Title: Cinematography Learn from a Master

Most people have used a camera with a zoom lens. When we zoom the lens out, we call that a wide lens.
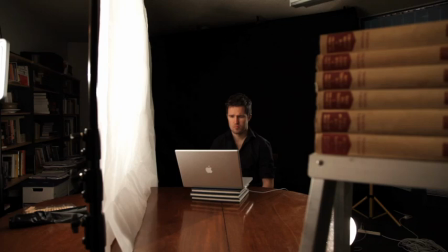8:29 When we zoom the camera in, we call that a long lens. Rather than using a single zoom lens that goes all the way from wide to long, for quality reasons, most DSLR users attach a wide lens, a medium lens or a long lens.
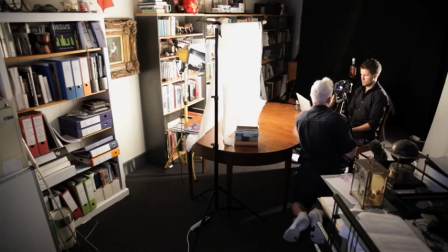8:49 If you are framing a shot using a wide lens, it exaggerates the distance between the foreground, the mid-ground, and the background.
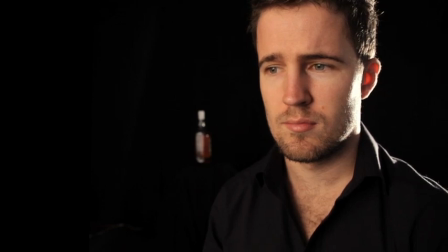8:57 Here, the whiskey bottle looks quite small.
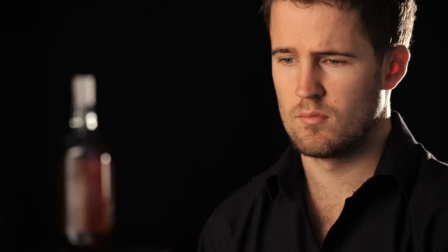8:59 If you use a long lens to set up the same shot, it compresses the distance between the foreground, mid-ground, and background. Consequently, the whiskey bottle looks larger, and the features of the actor's face look more normal.
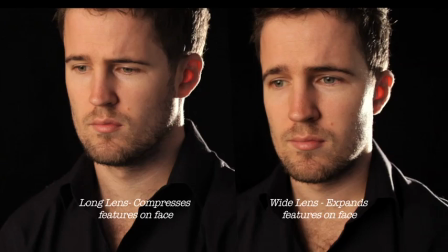As you see from the examples, the choice of lenses is not always obvious. You can use a wide lens to do a close-up, and you can also use a long lens to do a wide shot. It's a good idea to experiment with this. Most filmmakers get bored with static shots and eventually want to move the camera. If you move the camera in a smooth way,
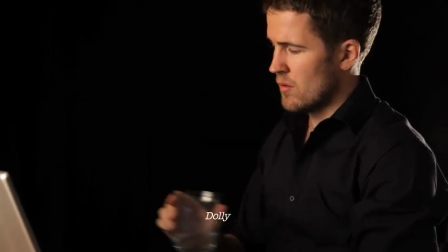9:51 the audience will continue looking at the subject.
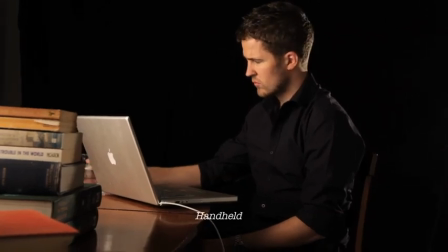9:55 But if you move the camera in an unsmooth way, the audience will become distracted by the camera movement and may cease noticing the subject. In many cases, a camera movement that isn't smooth may give the impression of being the point of view of another character. If you have access to a dolly, you may be able to do smooth tracking shots that don't look like someone else's point of view. If you can't get access to a dolly, there are other ways to move the camera.
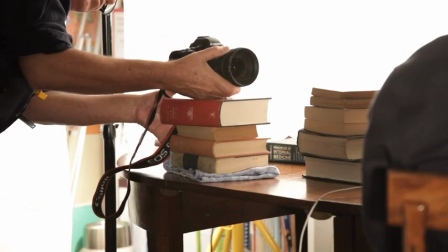10:28 You can use a car, you can use a wheelchair, or you could even use a skateboard. A zoom is a two-dimensional move-in on the subject,
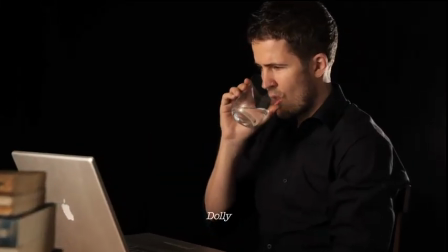10:41 but a tracking shot actually moves the camera closer to the subject, and therefore you get changes in perspective. If you're doing a handheld tracking shot into a static subject, you might find that you have a bit of trouble keeping it steady. But if you do a handheld tracking shot with a moving subject, then you'll often get better results.
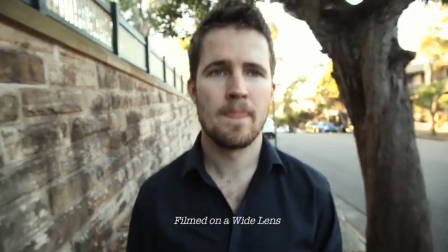11:11 If you try to do a handheld walking shot with a long lens, you'll get a lot of lens shake.
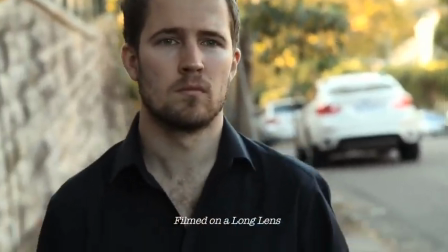11:18 But if you widen the lens and get closer to your subject, you will tend to smooth out some of the bumps. One of the problems with handheld on the smaller cameras is that they often shake a bit because they're very light.
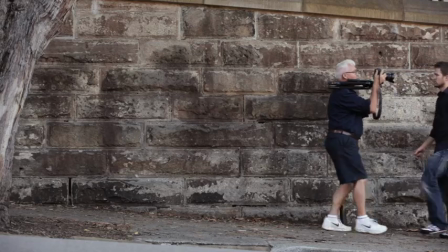11:33 The easiest way to increase the weight of the camera and do smoother shots is to shoot the shot with the tripod folded up and attached to the camera. Autofocus is a function that automatically focuses your camera. You might want to use this when you're in a hurry, but most of the time you want to focus the camera exactly where you want it focused. We're going to show you how to focus a traditional video camera and then a new DSLR.
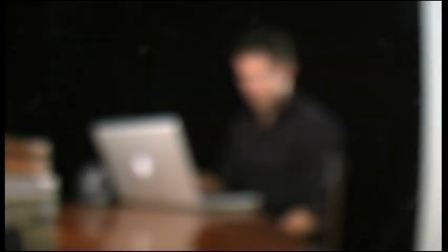12:08 We're zooming into the subject and
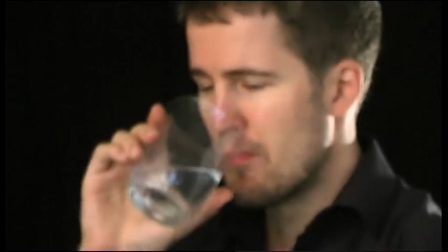12:13 we're focusing and then once we've got the focus right we zoom back and reframe exactly as we want the shot.